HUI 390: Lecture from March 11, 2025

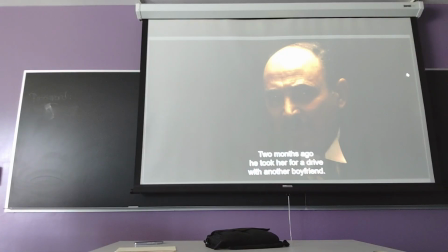(12:24)
But you can see not only the movements related to the zooming out and the slight panning of the camera, but also you can see the agitation, right? You can see how the head is moving, the body language combined with this kind of
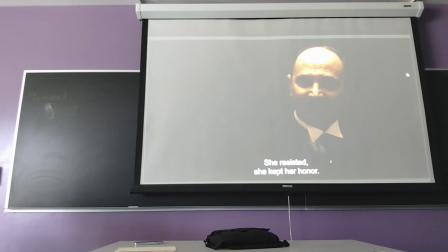(12:45)
agitated and aggressive tone of voice. And now we're zooming out, but there is still a lot of darkness, and clearly we associate darkness with evil, but the film is doing much more than this, right?
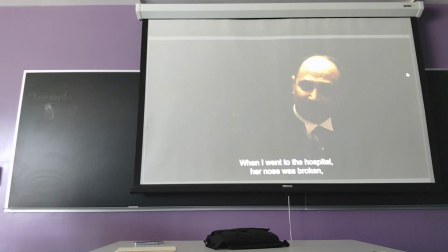(13:00)
It would be rather trivial if the choice of darkness were just to represent the evil nature of this exchange, because in fact there is much more, right?
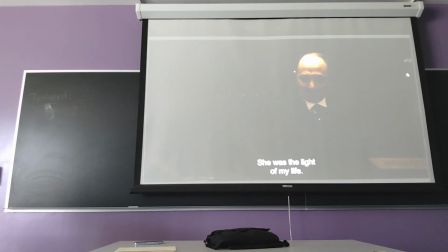(13:13)
It's a real office. So now we're starting to see, while the camera is zooming out, the desk. We've not heard from Don Vito, we have not seen him,
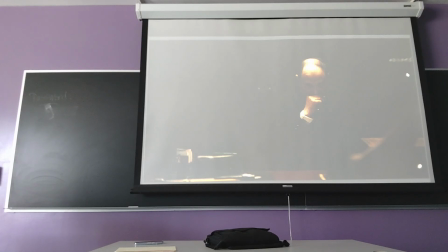(13:27)
but the first thing we see is that he is sitting behind the desk like a lawyer, like a manager, that his way of leading this crime family
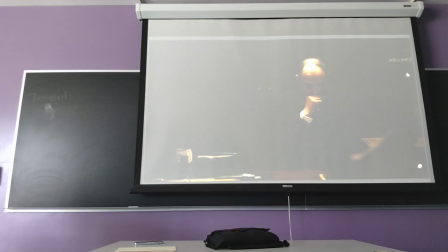(13:44)
is expressed in a style that is quite different from Scarface, Little Caesar, or even Capone in other ways. Capone in the St. Valentine's Day Massacre is sitting around a
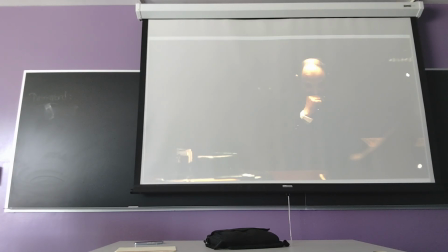(14:02)
table that is long and wide, and it looks like the boardroom of a corporation, but certainly he himself has this imposing
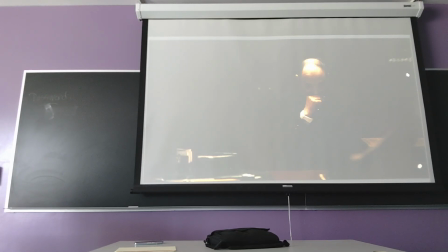(14:15)
physique, and the way he moves around, the aggressive stance of his voice are quite different from here. In here, instead, the paradoxical contrast is between the Undertaker, who wants violence, who demands action,
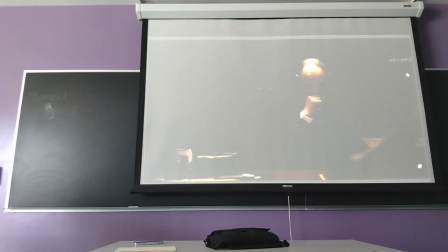(14:32)
and the Godfather, who's absolutely pulling back with a soft voice, with a thin voice that, of course, is Marlon Brando's choice for the character. Keep in mind that Marlon Brando was, I think, 46 when he played this part,
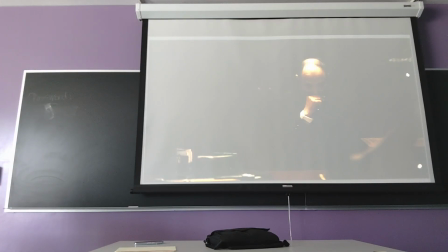(14:49)
so he's trying to play the part of an older character, and he did different things. Of course, he wanted to change his jaws with prosthesis. He
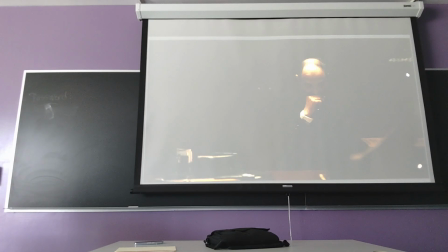(15:01)
his teeth, and he found a voice and then mannerisms for this character. But look, as we move out and we see more of the context, what we have in front of us are the props
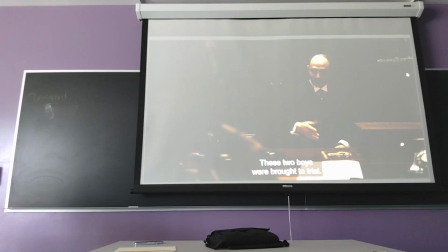(15:18)
that indicate the regular desk of some kind of professional or someone in a managerial position, right? Nothing is missing there. And again, Bonacera is still moving, is still quite agitated,
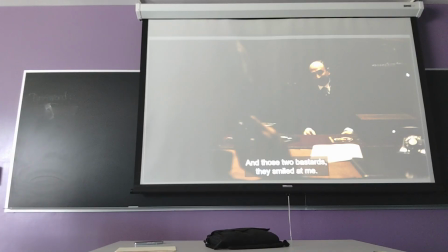(15:38)
but as we see Don Vito entering the frame, we find his head to be completely still, holding his head with a hand, not being particularly reactive to this.
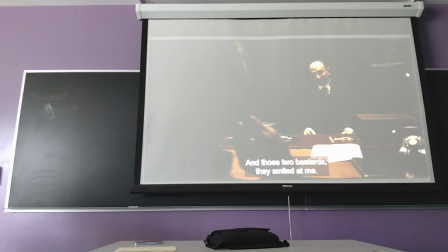(15:57)
All to give you the impression that this is not the impulsive, instinctual criminal, the naturally inclined to violence criminal that we see in most of the films before this,
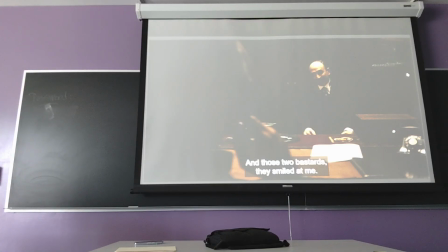(16:16)
but rather this is a thinker. This is someone who reflects, who meditates, who doesn't decide on the use of violence lightly, right?